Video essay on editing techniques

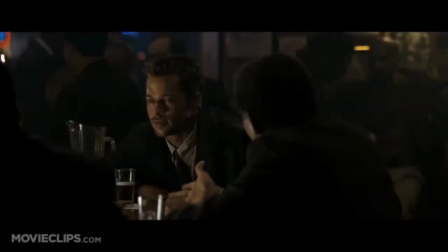6s
Shot, reverse shot.
Let me tell you, people don't want a champion. They want to eat cheeseburgers.
This technique is typically used in conversation sequences.
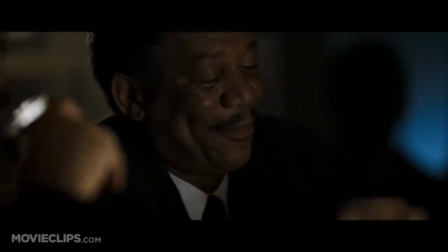13s
We go back and forth from one character to the next, seeing them either delivering or reacting to dialogue, as you can see in this scene from Seven.
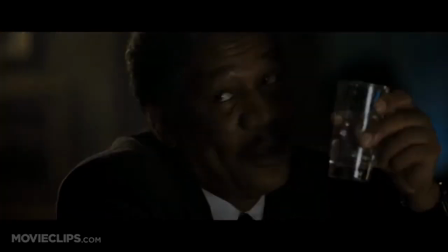20s There wasn't one.
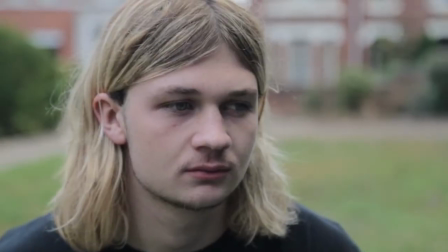23s
Since we see the characters from opposite directions, we assume they are looking towards each other.
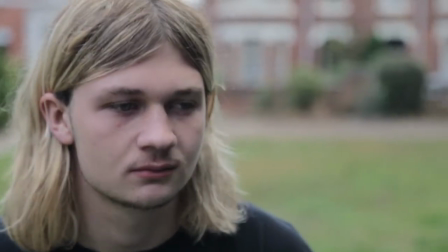28s
This makes the scene one continuous flow that develops in a chronological order.
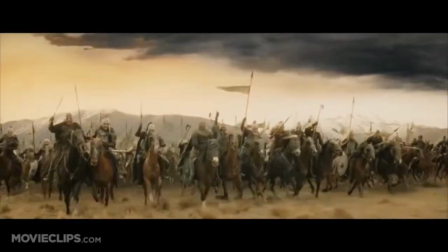33s
The 180-degree rule is a basic guideline for how to use space when filming a scene.
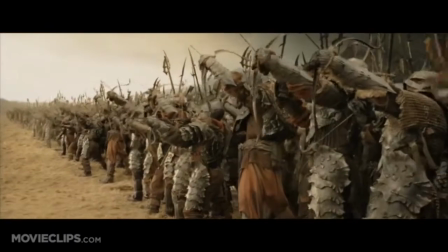37s
It begins by creating an imaginary line through a scene called the axis. In this scene from The Lord of the Rings, the line is going straight through the battlefield.
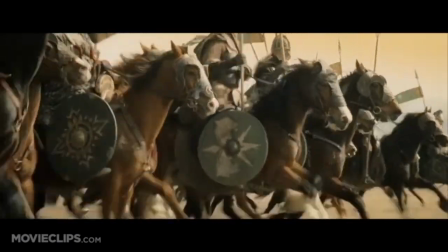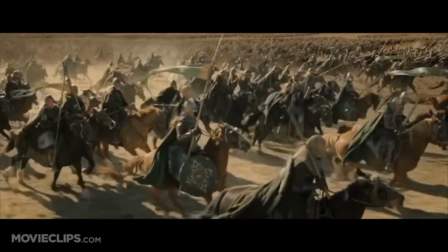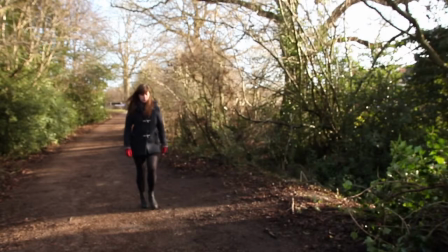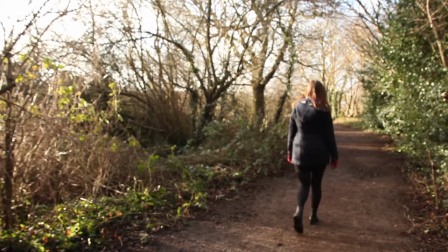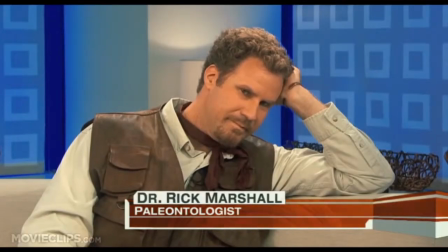69s
We're back now with Dr. Once you place your camera on one side of the line, you should keep all your shots within the 180-degree arc on the same side of the line.
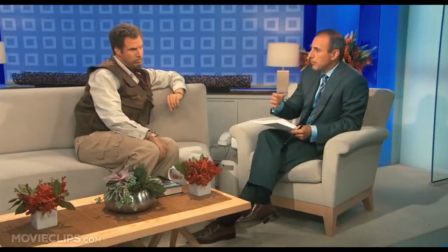77s
Crossing the line has few effects on a scene.
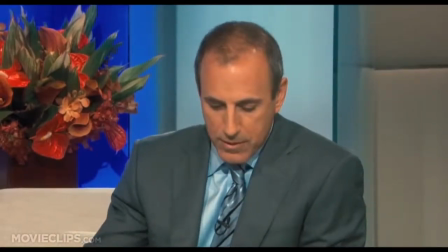81s
Firstly, it can make some scenes difficult to follow and can confuse and disorientate the audience.
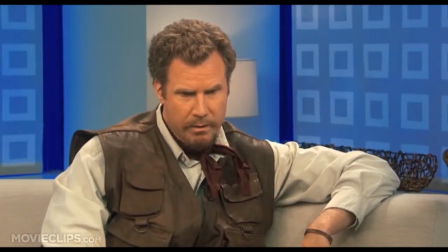86s
It can also shift the actor's eye line, making them appear to be facing in the opposite direction.
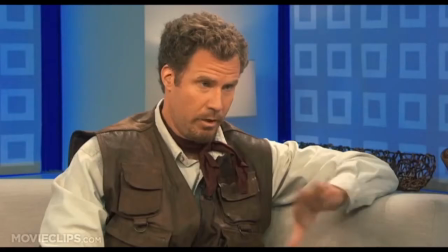92s
The only way you can cross the line without these affecting your scene is to show the camera movement over the line.
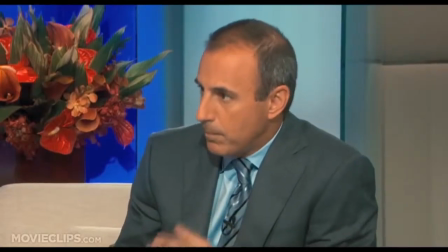97s To two simple words. Renewable biofuels. Close. Time warps.
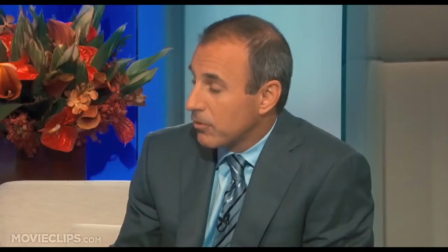104s Time warps? Time warps. You're serious about this? I'm deadly serious.
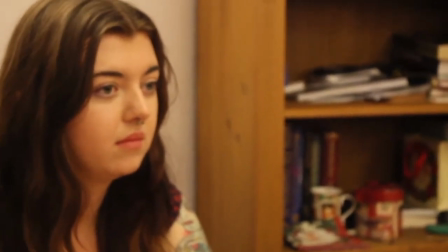110s When did you notice her obsession with celebrity starting? I first noticed when she moved away, really.
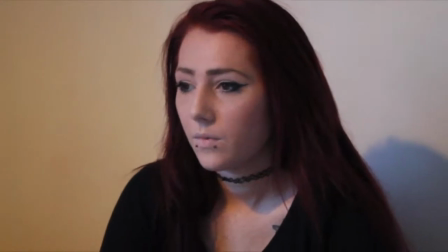118s That's when she started getting obsessed. You know, I realised it was a problem when she started lying to me.
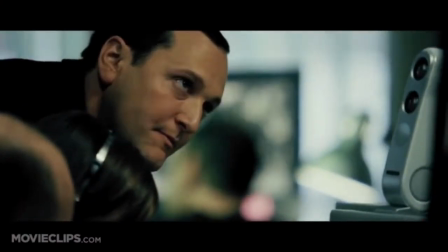128s
Cross-cutting.
Get her out of there. Go, Delta, move now.
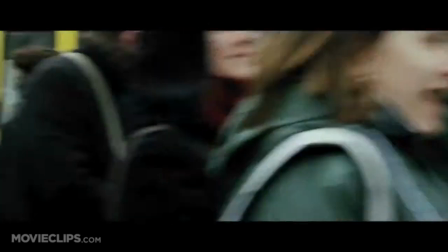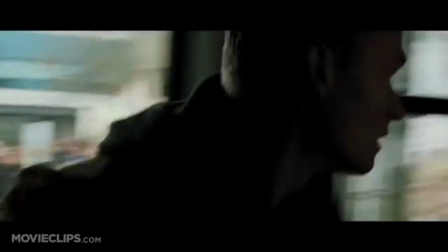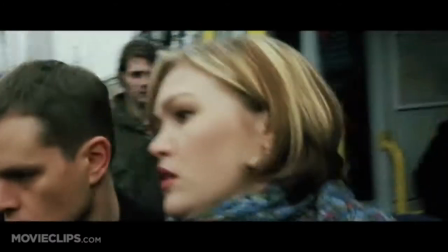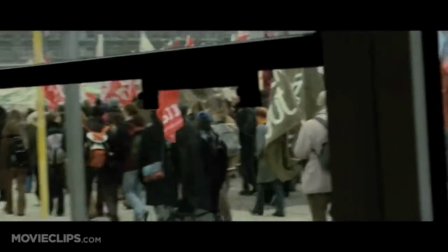150s
Cross-cutting is a technique used to show action that's occurring at the same time but in different locations.
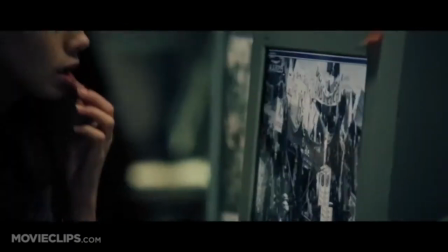155s
As we can see in this clip from The Bourne Supremacy, there are 3 different locations shown through cross-cutting.
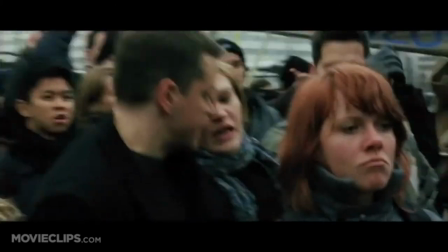161s
We follow a man and a woman, a person who is trying to find them, and people in an office.
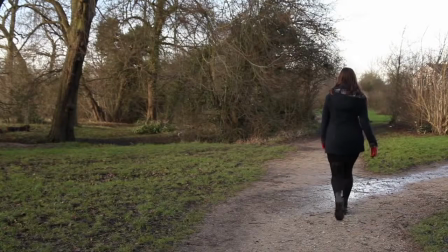171s
The effect of cross-cutting allows the audience to see what is happening in multiple places at once.
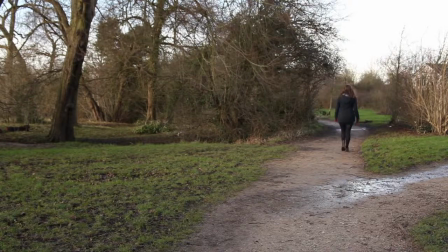176s
These cut from one place to another, back and forth, and suggest that these are happening simultaneously.
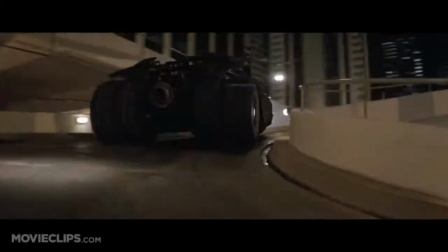182s
Match on action.
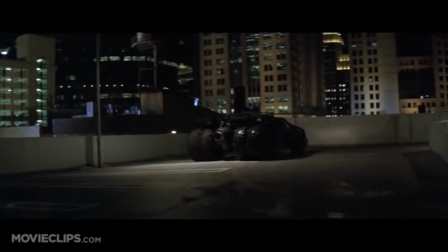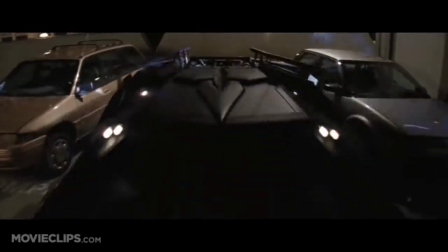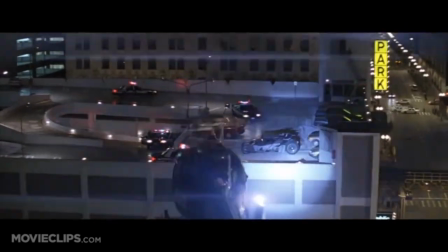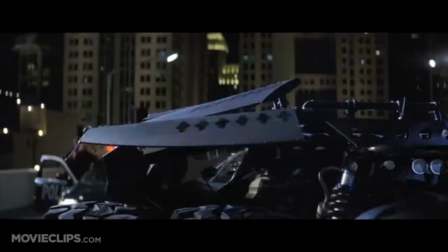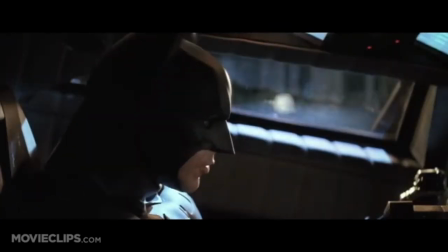204s Trust me.
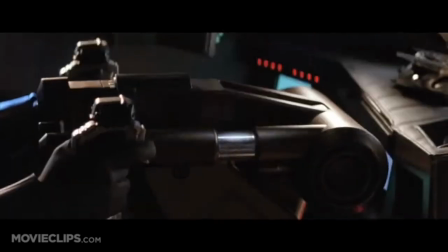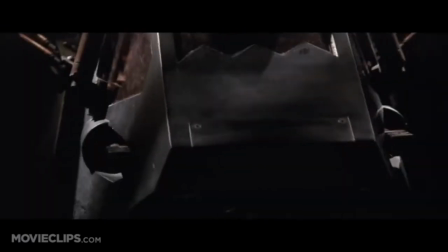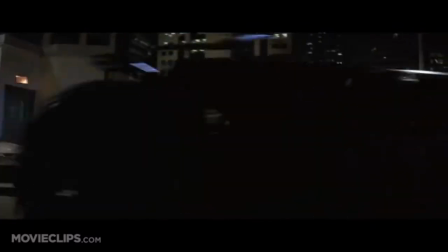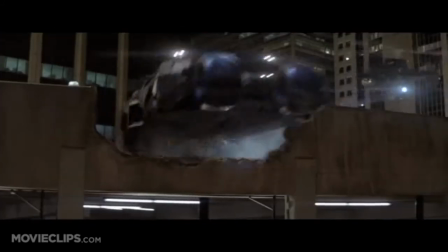Match on action is when an action begins in one shot, and then we cut to another shot still showing the same thing, where the action is carried out in a smooth transition.
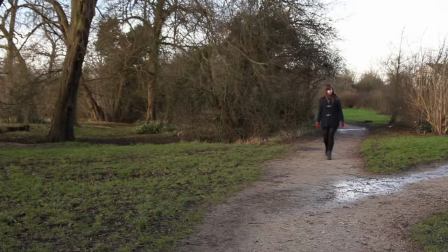233s
This gives the impression of continuous time to the audience and distracts them from noticing the cut.
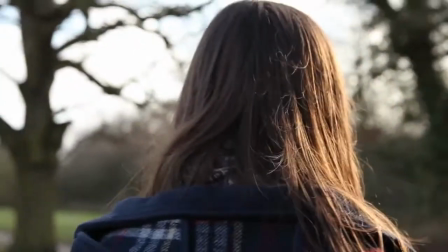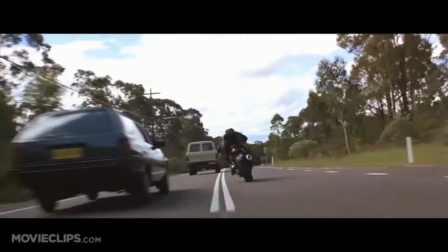245s
Temporal overlap.